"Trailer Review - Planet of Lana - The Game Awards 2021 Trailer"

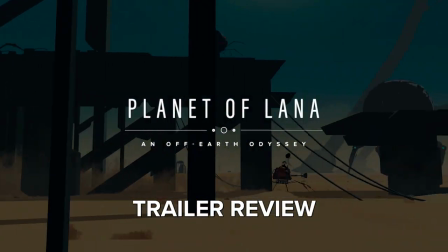Hi, my name is Derek Liu, and I'm here with a review of the trailer for Planet of Lana from the 2021 Game Awards.
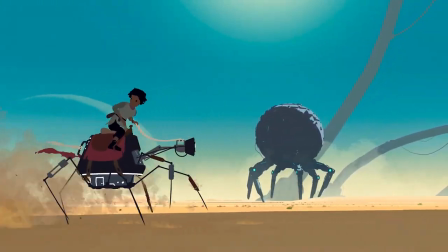This is one of my favorite trailers from the whole awards show,
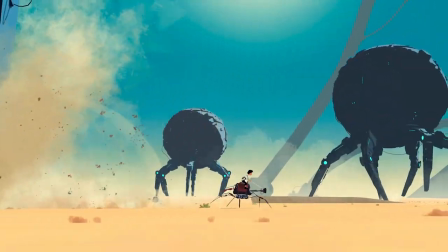and I think it's just a really well-directed one-take trailer that has a really good dramatic arc to it, good dramatic tension,
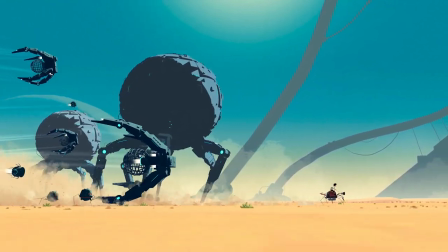and has masterful command over where the audience is looking.
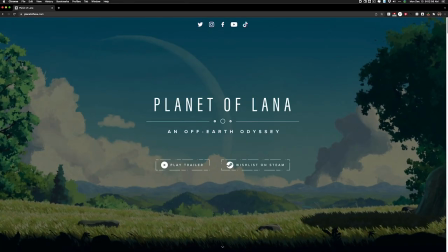By the way, if you're interested in finding your favorite game trailers in higher quality than and what's available on YouTube, I highly recommend you look for the game's website and see if they have a press kit.
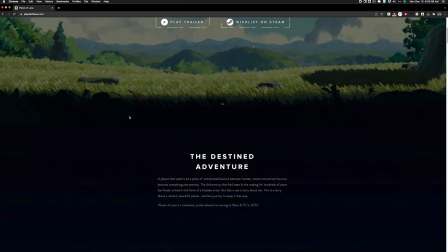So here is the website for Planet of Lana. You see they have their really cool website with all these different graphics
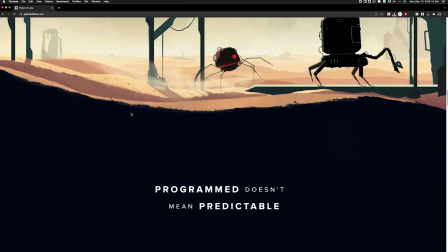and this big scroll for sort of breaking down all those different points.
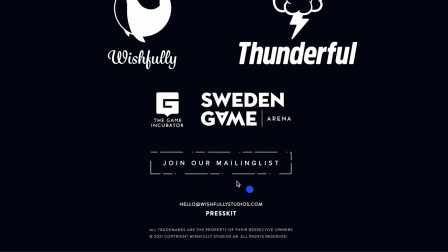But if you go all the way to the bottom, you'll see that here, next to their email address, there's this link for press kit. So this is made for members of the press who need access to high-quality screenshots and video and that sort of thing.
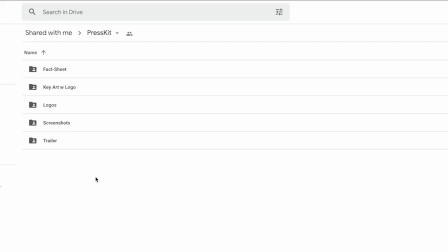And you'll see this just links to a Google Drive. And then under this folder for trailer, you'll notice that they have a folder for their reveal trailer and then the Game Awards 2021 trailer, which they have here in 4K and 60 frames a second.
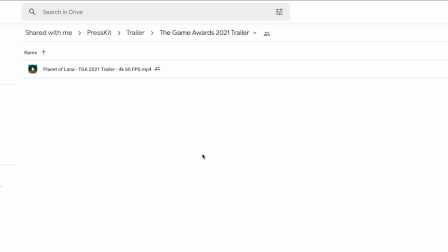So that's just a little tip for getting your favorite trailers in higher quality, which not every game will make this available, but might as well check it out.
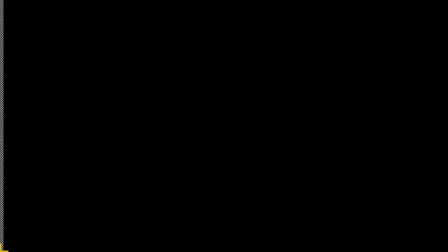Okay, So let's just walk through this trailer one time and then I'll go back and talk about what I think works so well This trailer it starts off with a bunch of logos, which as you know I tend to say don't do that at the beginning of the trailer But this is for the game awards, which means there's a captive audience Which means that it doesn't matter as much because people just can't skip ahead We're not on YouTube to do that
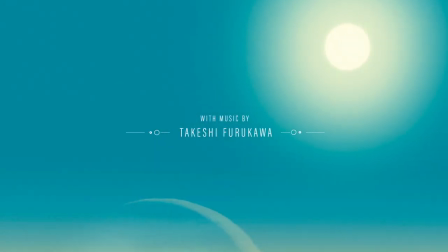and then over here is where they have this pedigree card because they have music from Takeshi Furukawa who worked on Last Guardian,
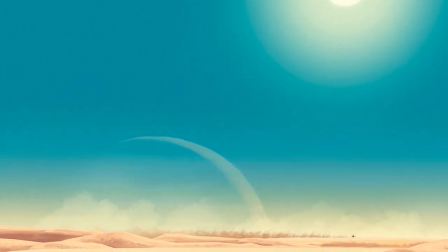which was a big point that they were making when this debuted.
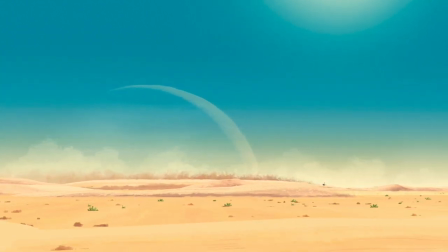So this opening shot, we see this like tiny little speck in the distance, looks sort of like a motorcycle sort of, or not a motorcycle I guess, but someone riding something, but it's kind of piques that curiosity.
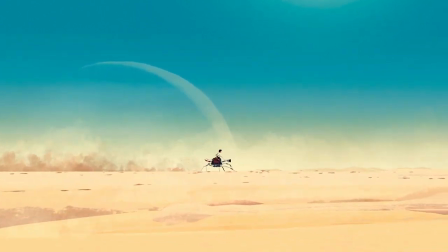Meanwhile we see this like moon or planet in the background, and then we zoom in close or we track in close and we see that it's this person riding this like
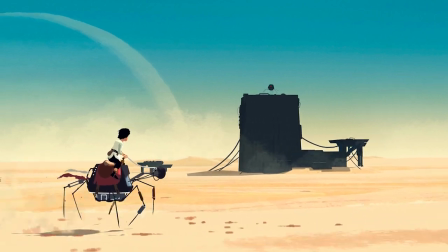sort of mech spider or something like that and suddenly there's something in the distance what is that thing and then we're following
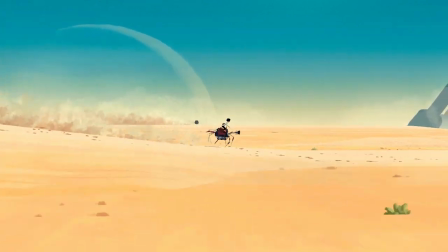this creature here and then oh my god there's another one over here what's gonna happen and then uh we keep riding around oh my god
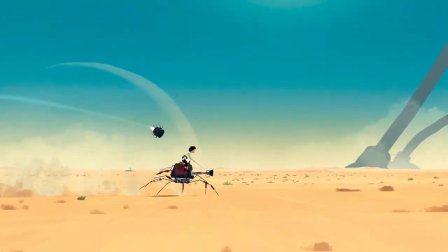they can fly so the things are just building on top of each other and just sort of escalating and then it almost hits the person and then it
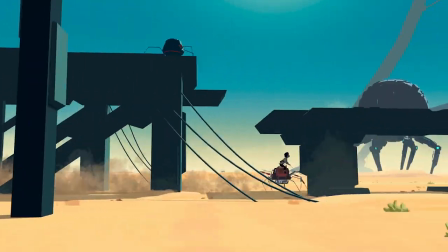crashes into this uh structure here and then oh my god there's another one that's that's gonna be out there to get them but then
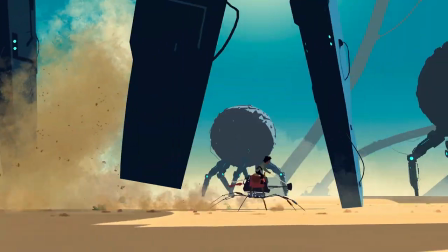it disappears and oh my god there's a sting in the distance how did that get there and then oh my god there are legs probably of these these giant
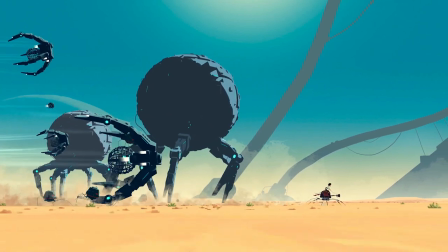mechs here and then there's another flying one and then the spiders are back and then there's more flying things and then they're there there there's no hope for getting away who knows and then we go to slow motion and suddenly we we don't know what happens cut to black planet of lana in off-earth odyssey i'm
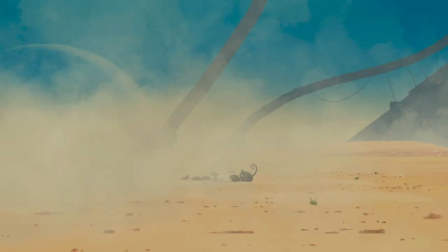not sure why they need the off-earth odyssey sort of subtitle there but it's still pretty cool and then we have this little denouement here with this
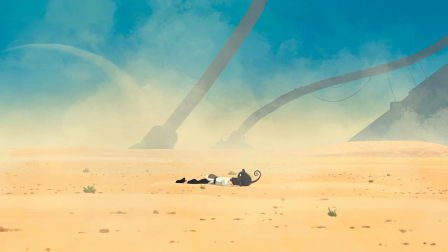really cute cat-like alien creature just sort of nice way to sort of ease this out of the trailer uh and pull
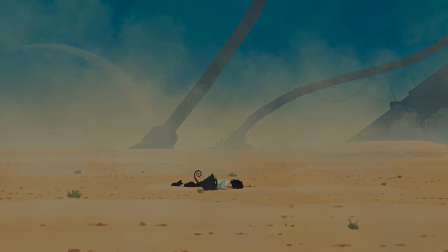at our heartstrings a little bit at least if uh your pet owner and this sort of behavior really speaks to you and we have a year okay and then of course we have uh the different platforms website social media that sort of thing i tend to think that it's better to just keep things simple and have like one call to action but i'd say this is pretty okay it's a very nicely designed end slate very clean you have like the social media stuff sort of Isolated here and then wishlist now on Steam then we have the Xbox Logos there.
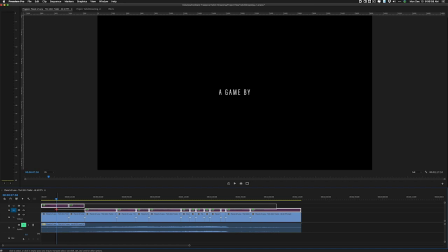So I've gone back here and in my timeline I have sort of mapped out all the things that happen in this trailer So like I was saying we have logos then we have the pedigree You know,
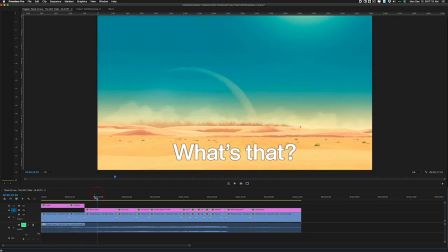this opening shot is like a nice intro shot. We're sort of getting oriented in the world here It's like desert world or at least this part is desert and then we have this like, you know moon or plane in the background So this already gives very like sci-fi vibes to it,
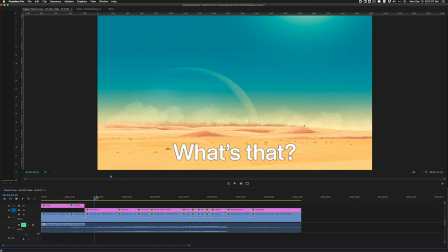which is kind of fitting it into a genre space because, you know, on Earth where we are right now, presumably, you know, you don't see this sort of thing. So clearly this has to be some other planet. And then, you know, in answer to our question of, hmm, what is that?
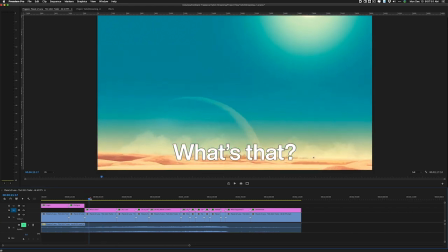You know, they let us do a little bit on this shot here, sort of wondering what is happening.
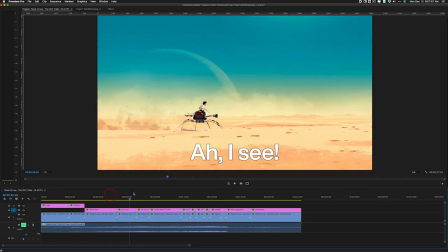And then they answer our question by saying, okay, actually what you've been looking at this entire time is this person riding this like mech spider thing and then
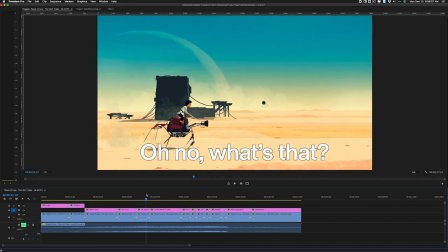after that is when they introduce this enemy in the background or antagonist whatever you want to call it and then here you'll see that they
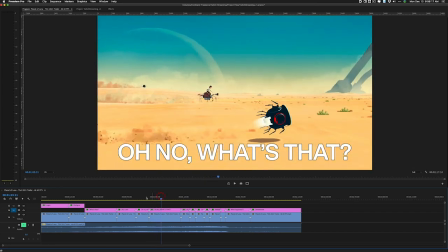introduce a second one and things start building on top of each other and then oh we find out that not only can they walk or run they can fly so this is just building on ideas on top of other ideas so first the idea is okay you know we can move around with
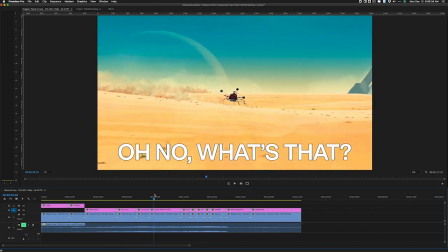great speed and then by the way there are antagonists robots and by the way there's more than one of them and they can also fly and hover and
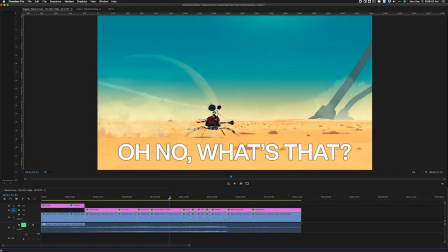You know they they sort of are a threat here because they're flying really close to their head that sort of thing and then they smash
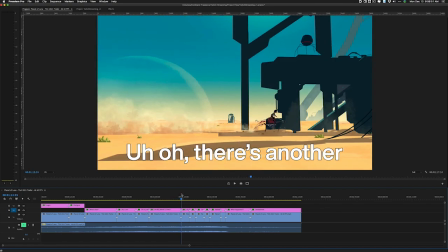into this thing and Pretty much as soon as that one's done then another one shows up and meanwhile like literally this trailer is just layering on different
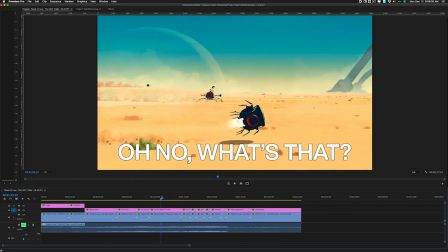things because before we have sort of stuff in the far background like you know this this giant thing here and then of course the planet here
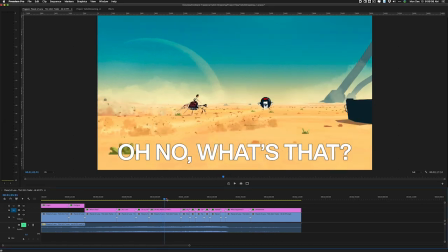and this little robot there but then you know we're
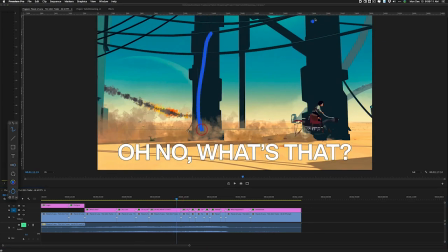layering things on by having things in the foreground that pass by really really fast
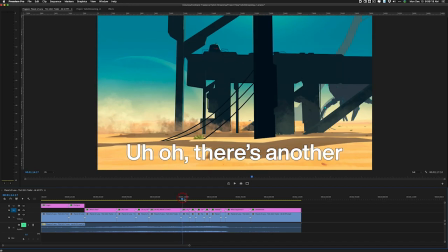so it is just sort of slowly introducing new things and it does it at a really nice pace so then that it's not overwhelming and then it just has
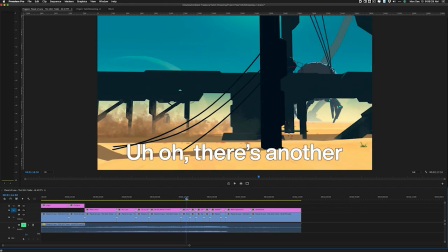that nice sense of sort of building ideas on top of each other and And so this section here,
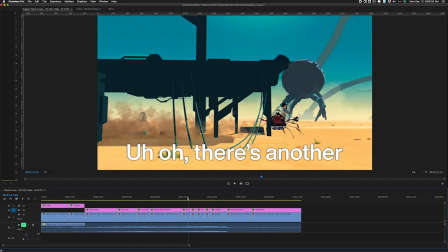we're looking at this robot this entire time until it falls down and then they outpace it.
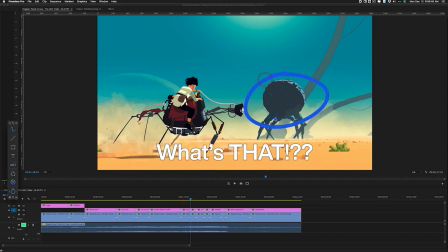And it's almost like a magic trick here where suddenly we have this like spider robot in the back.
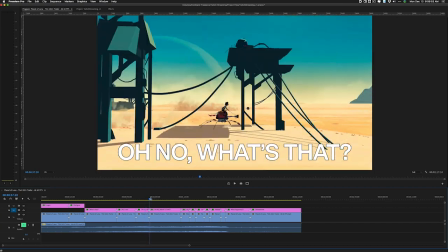It sort of feels like it comes out of nowhere. And I think it's just because this trailer has really, really good direction as far as like the choreography and the robot.
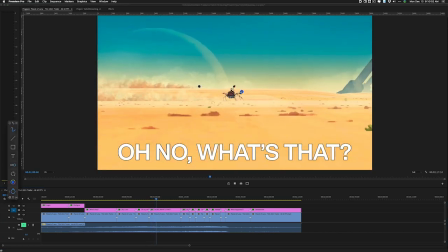So take a look at this. So pretty much through this whole thing, you know, we're looking here, and then also when this robot passes by,
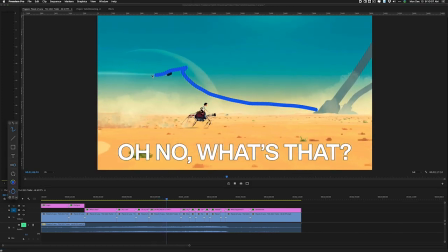you know, we're just looking at this robot the entire time,
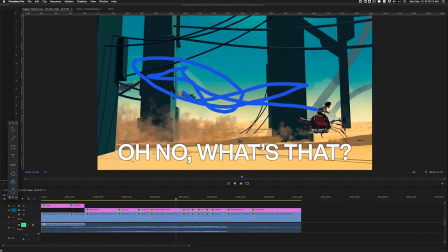because we tend to want to just look at the thing that is moving the most when it's on screen. so that's there and
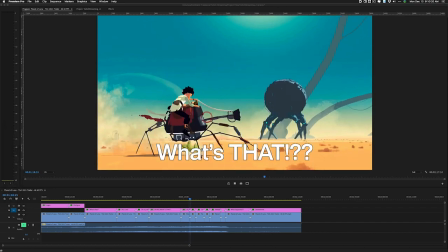then when it's done crashing then we're looking over here you know looking over here so and the thing is this sort of foreground stuff here this
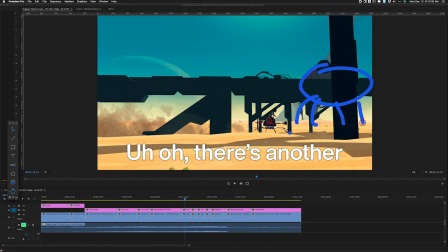kind of obscured the reveal of the four-legged spider thing in the back and also because we've been looking at this one in the foreground so we
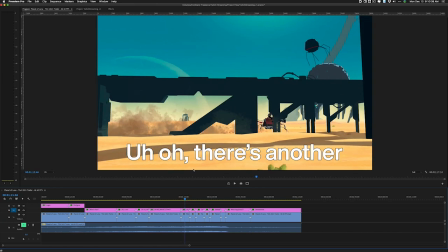didn't really have time to notice the one in the back and even if we did it wasn't really the focus and because of this stuff in the front obscuring it We couldn't really get a good sense of the scale by the time that all the stuff in the foreground is gone And we
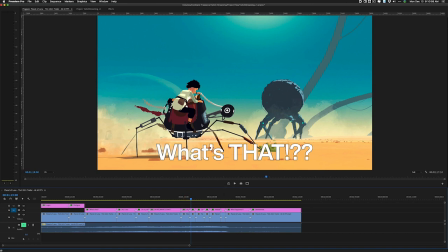have this nice clean frame here where we have both just the Player character and this thing in the background suddenly, you know, this all reads very clearly and we're like, oh my god What is that in the background?
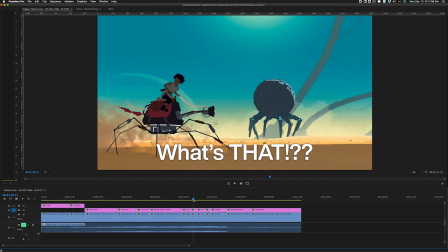Did it show up out of nowhere?